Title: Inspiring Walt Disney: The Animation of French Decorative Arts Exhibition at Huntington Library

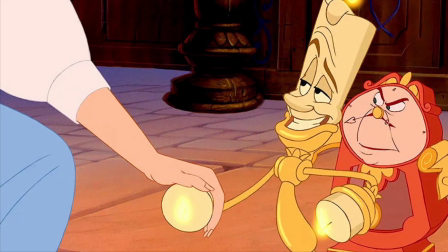[12:14]
More objects come to life in Disney's Beauty and the Beast and round out the supporting cast of the movie.
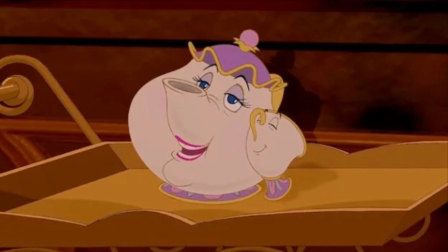[12:20]
The animators excelled at humanizing household objects and giving them full, wide ranges of emotions.
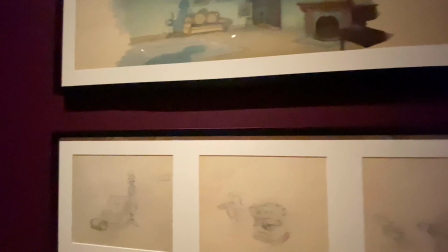[12:27]
Similar to Beauty and the Beast, here are paintings and drawings done for the film Through the Mirror,
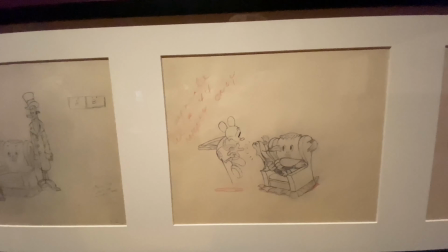[12:32]
starring Mickey Mouse stepping through a looking glass and encountering anthropomorphic furniture, including a footstool.
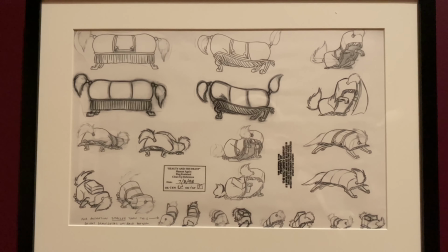[12:39]
Speaking of footstools, here is the model sheet for the footstool from Beauty and the Beast and the carpet from Aladdin.
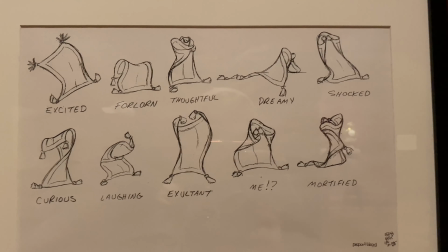[12:45]
Model sheets are used to ensure that a large team of animators had a shared understanding of the design of each character.
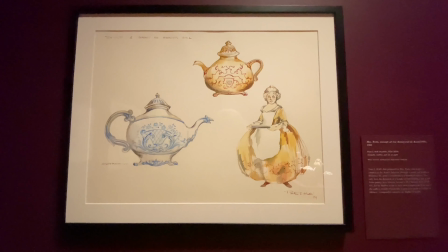[12:52]
Seemingly inspired by the first porcelain teapots made in Europe, Mrs. Potts is a great addition to the film as a sweet, warm-hearted figure.
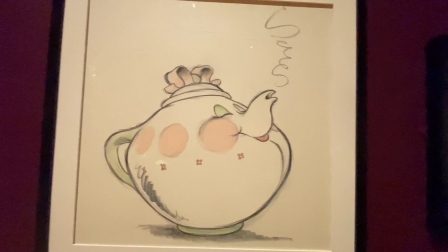[13:01]
Here is concept art from Mrs. Potts and Chip, the colors inspired by French Rococo, white, gold, and pink.
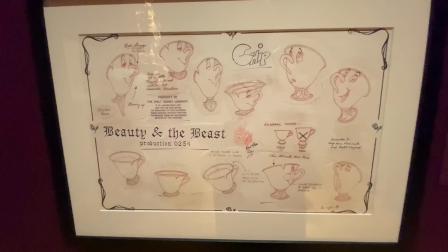[13:08]
And here are the model sheets for Mrs. Potts and Chip. Here are more teapots from the 18th and 19th centuries.
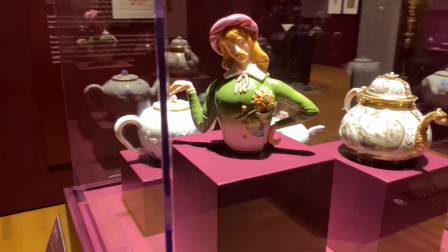[13:16]
Many teapots were designed in whimsical ways, often illustrating quirky, humanized, or animal-based designs.
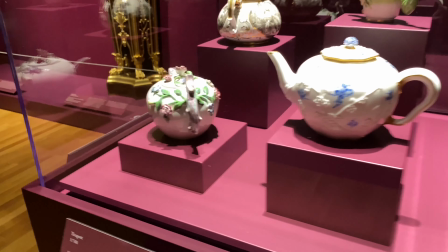[13:22]
In many ways, they are reminiscent of Sleeping Beauty and Beauty and the Beast, from their color stories to their uses of roses on vines.
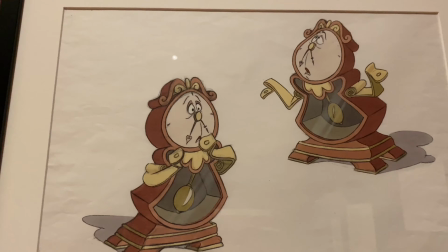[13:30]
Here is the concept art for Cogsworth and his model sheet.
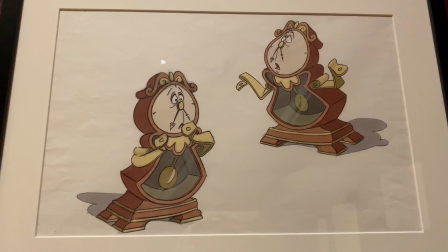[13:33]
Originally, the character was going to be a long case clock, but was reimagined to be a mantle clock so he could interact better with the other characters.
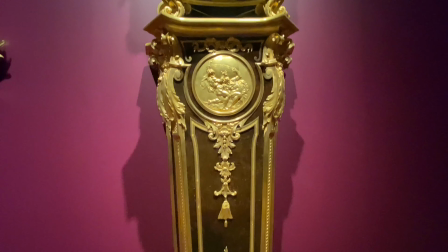[13:40]
And here is a pedestal clock from the late 19th to early 20th century.
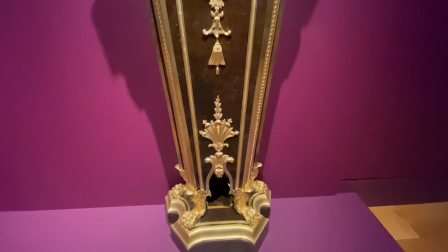[13:45]
You can see its oval face suggests a human form and includes lion's paws, similar to that of the Beast.
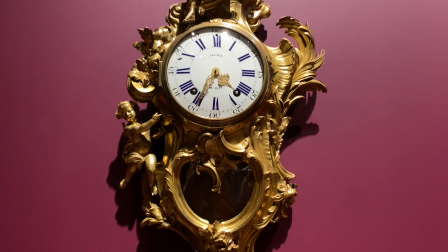[13:53]
Here is a wall clock from 1747. It features a cupid symbolizing the popular theme of the era, love conquering all.
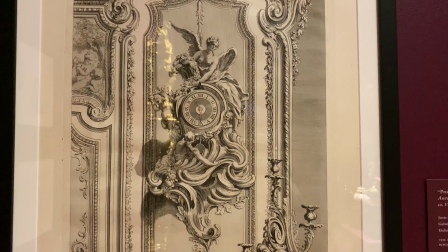[14:01]
Here is an etching and engraving from between 1742 and 1748,
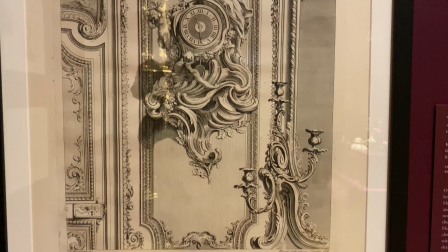[14:06]
where you can see an example of a popular Rococo-style 18th century clock.
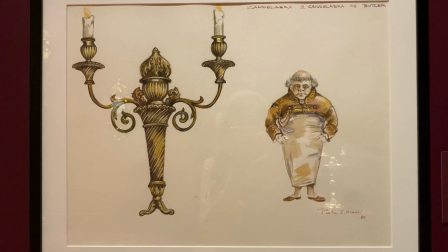[14:12]
Finally, here is concept art for one of my favorite characters, Lumiere.
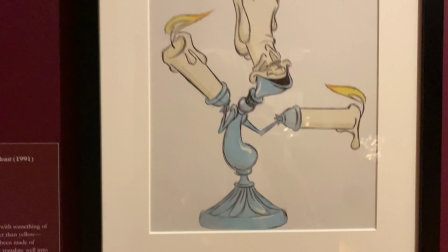[14:16]
In this concept art by Kevin Lima, you can see Lumiere was tinted blue instead of yellow,
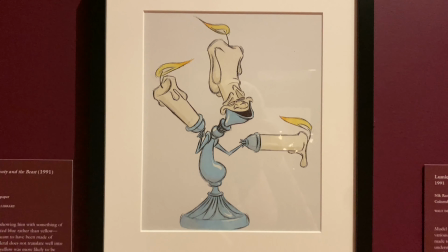[14:22]
suggesting he was originally planned to be made of silver instead of gilded bronze.
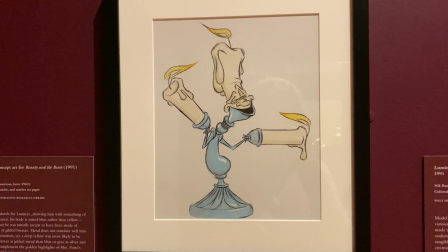[14:27]
As metal does not translate well into traditional animation, and the deep yellow of his final design reads more easily to the intended material.
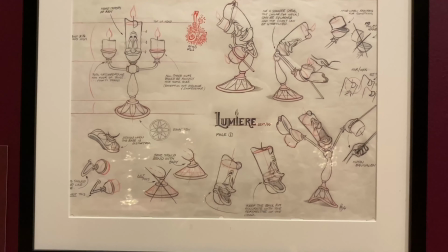[14:35]
Here is the model sheet for Lumiere by Nick Ranieri.
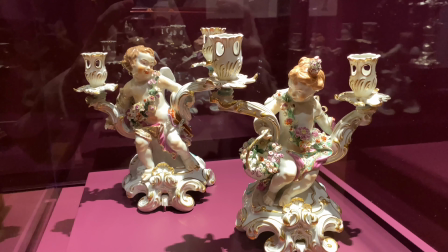[14:40]
And here is a pair of candlesticks circa 1770 to 1784.
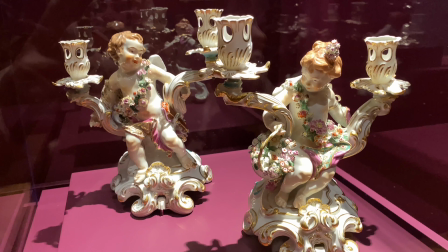[14:47]
They were made from porcelain in London and marketed as luxury goods.
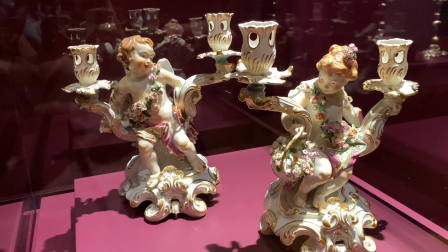[14:52]
You can see the human-like gestures in these, blurring the line between real life and decorative objects.
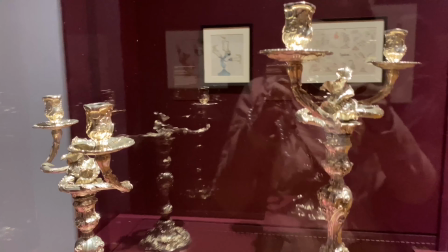[14:58]
And here is a pair of candelabra from 1745 to 1746.
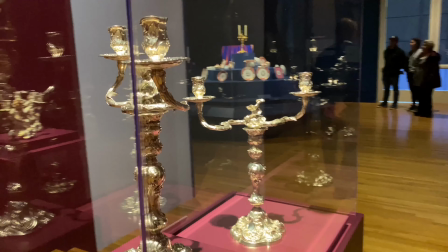[15:04]
In these, you can really see where some of the inspiration for Lumiere may have come from. Because of the art of hand-drawn animation, Lumiere's details had to be toned down from original Rococo pieces like these,
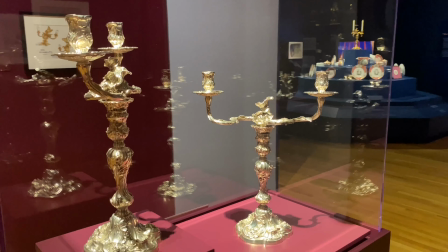[15:16]
which are full of detail and also give the illusion of motion with its swirling lines.
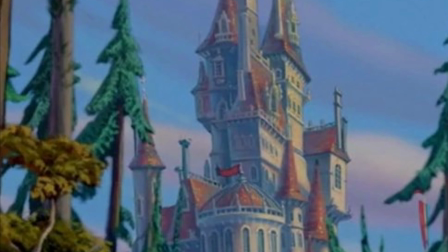[15:22]
Beast's Castle is a combination of Gothic, Baroque, and neoclassical styles.
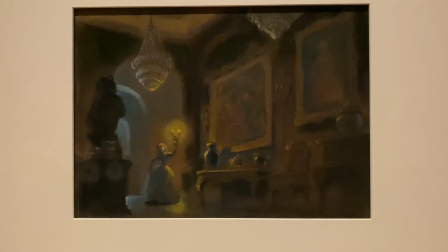[15:28]
It is important to story development that the feel of the interiors reflect the gradual improving mood of the beast.
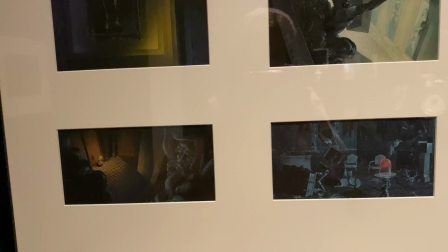[15:35]
In the original tale, the Beast's Castle is also very important,
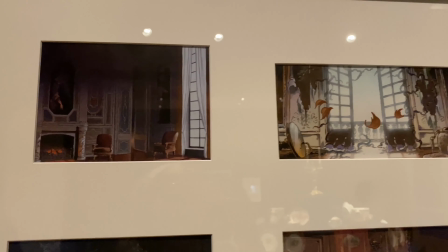[15:39]
with long explanations about the opulence of the castle and the furniture and objects stored within.
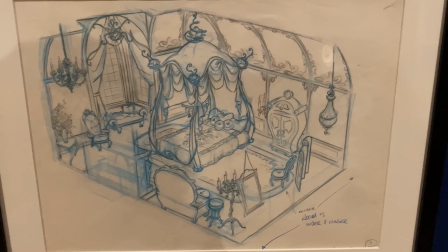[15:46]
Here is concept art for Belle's bedchamber and the ballroom modeled after the Hall of Versailles,
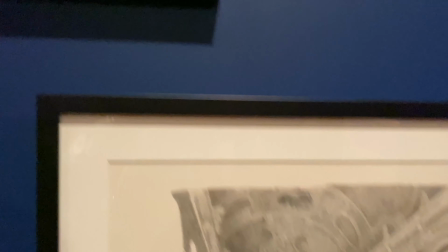[15:53]
which is a callback to the beginning of this exhibit to Walt Disney's grand tour of Europe where he visited Versailles.
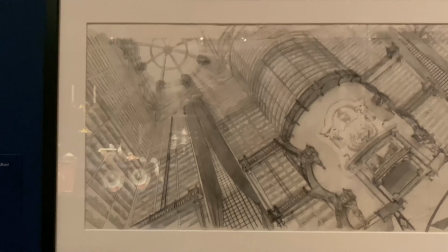[16:00]
Here is a layout drawing of Beast's famous library and the ballroom for Cinderella.
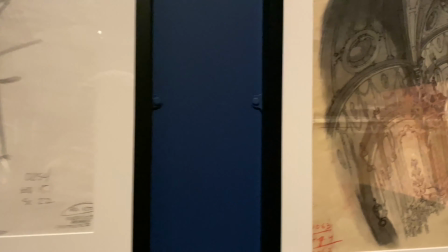[16:05]
Each show that background paintings can be used for dramatic camera moves without the use of CGI.
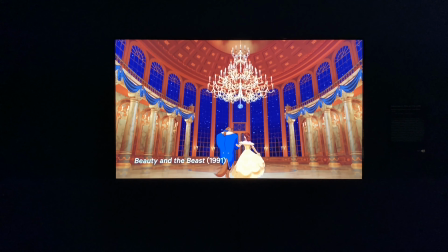[16:11]
And this is the final version of the ballroom scene, at this time using cutting-edge CGI.